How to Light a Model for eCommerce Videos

Hello, you prolific product ad producers and eccentric e-commerce entrepreneurs. Now, if you've ever seen an e-commerce ad with a model against a beautiful pastel color backdrop promoting a product and wondered how the hell did they get that look, then stick around because in this video, we will be breaking down precisely that. Now, to go a step further, we're gonna show you how you can do it in your living room, like we did. Let's get to it. The most important thing to get right in order to get this look is lighting. Lighting is what separates the pros from the amateurs, the boys from the men, the girls from the women.
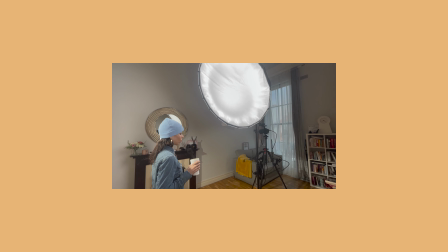45s
The way I like to light this setup is, first of all, by having a strong, large, and soft key light.
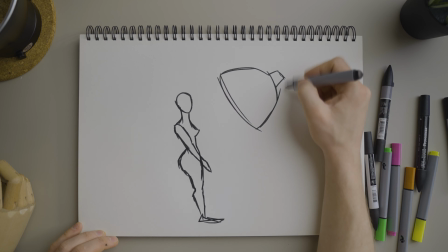52s
You want to position the key light above the model, facing down at about a 45-degree angle to the model's face.
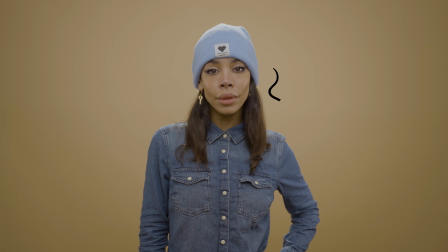58s
This way, the shadows beneath the model's chin and her cheekbones will bring out the model's features.
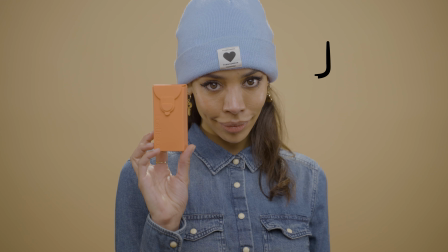64s
You will also catch a nice catch light in the model's eye, really making them pop.
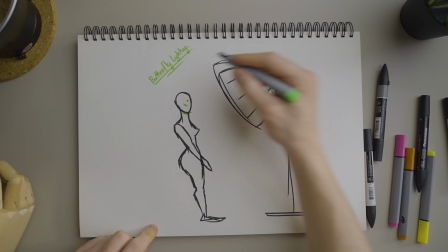68s
This sort of lighting is also sometimes referred to as the butterfly lighting in the video industry.
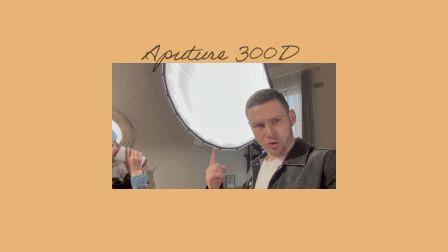74s
Now, for the key light, we got the Aperture 300D and this massive softbox right here.
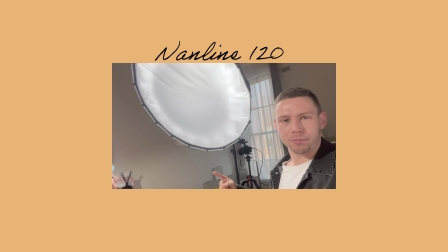80s
So this is not the one that actually comes with Aperture. It's a separate one, and we actually rent it out from Camera Kit.
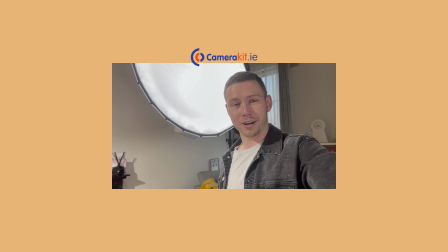86s
It's the go-to place for your equipment if you're in Ireland. Shout out to Cullum at Camera Kit. As a rule of thumb, what I like to do is use a key light that is as big as the subject that I'm shooting and place it away at a distance that is about the size of the key light.
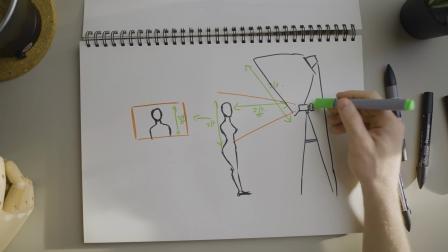102s
Here, I know that's a lot of words, so let me just show you on the board. If I'm shooting the model from the waist up, when I look through the camera, this is what my image looks like.
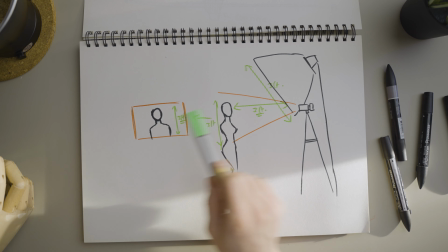111s
The length of the subject that I'm shooting is about 3 feet. In that case, I want to make sure that the source of my light, the diameter of it,
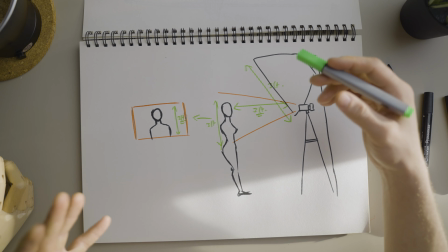119s
is also at least 3 feet, or about 1 meter for those of you outside of the US,
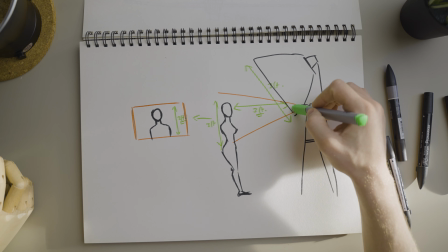124s
and that the distance between the light and the model is also 3 feet.
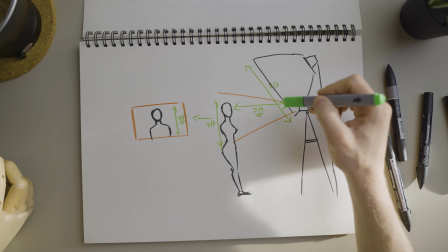128s
So to recap, we have our subject, which is 3 feet, we have the distance from the light to model, which is 3 feet, and we have the light, which is also 3 feet in diameter. Now, this strong key light will smooth out all the skin tones of your model.
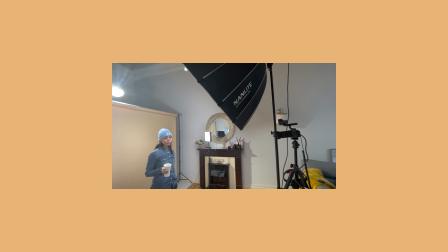142s
It will get rid of any dark shadows. The second most important thing is a strong, harsh backlight.
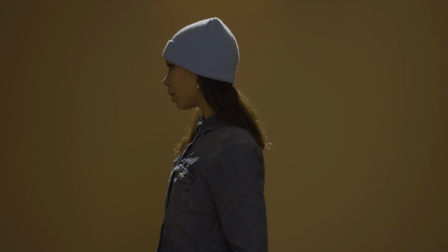147s
This backlight will give what's called a rim light,
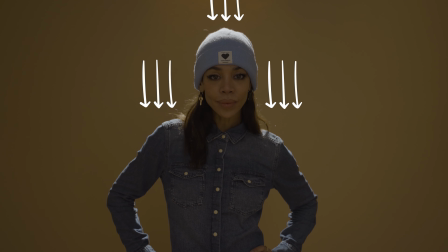150s
highlighting the head and the shoulders of the model and really helping to differentiate the subject from the pastel color backdrop. To put the cherry on top, what I like to do is add in 2 fill lights on either side of the model.
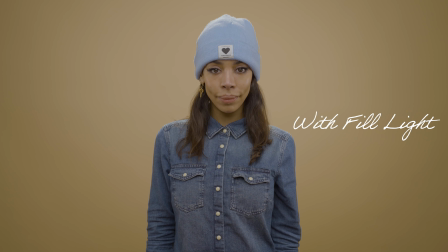162s
These fill lights are, number 1, lighting up the background and bringing up the levels of the pastel color in the back a little bit.
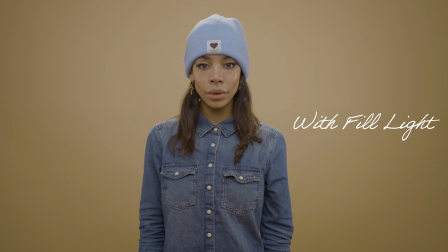169s
And number 2, give the model these lovely smooth edge lights on either side of her cheek, just making them pop ever so slightly. It's a very small detail, but I think those small details will really make your shots look a whole lot more professional.
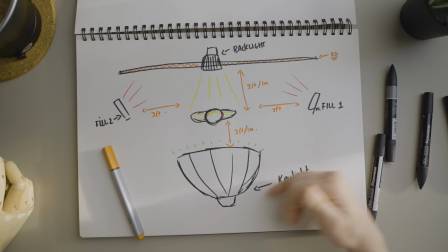182s
Here's what that setup looks like if you're looking at it from the top down. Over here, you have the model.
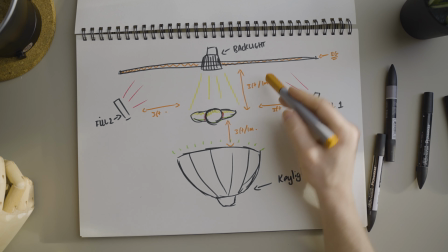188s
This is our backlight and this is our background. You want to make sure that the model is at least 3 feet or 1 meter in front of the background. Now, the further you can step the model away from the background, the better,
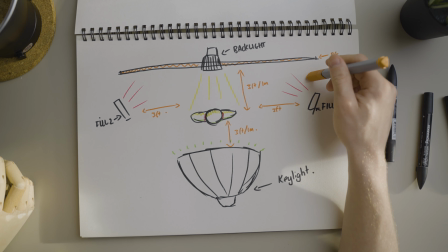200s
because the more she will be differentiated from the background and the more smooth and even that infinity color effect is going to be.
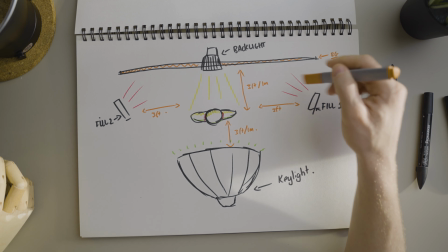206s
But since we're working with a tight space, I find that 3 feet is enough.
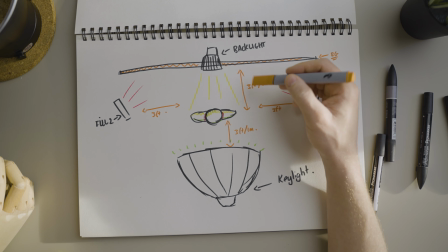210s
In fact, 3 feet, in my experience, is probably the minimum you should set your model away from it and can get away with it with an aperture of about 2.8 on the camera.
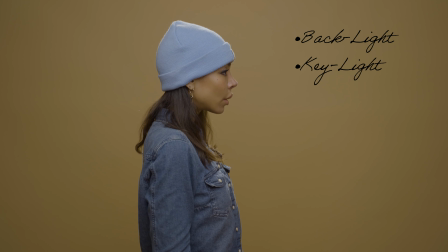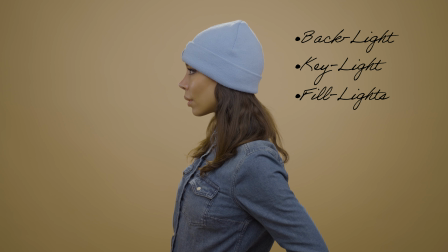In commercials, I find that what works best and what sells best is a brighter look with fewer shadows, nothing overly dramatic. Save that for Netflix.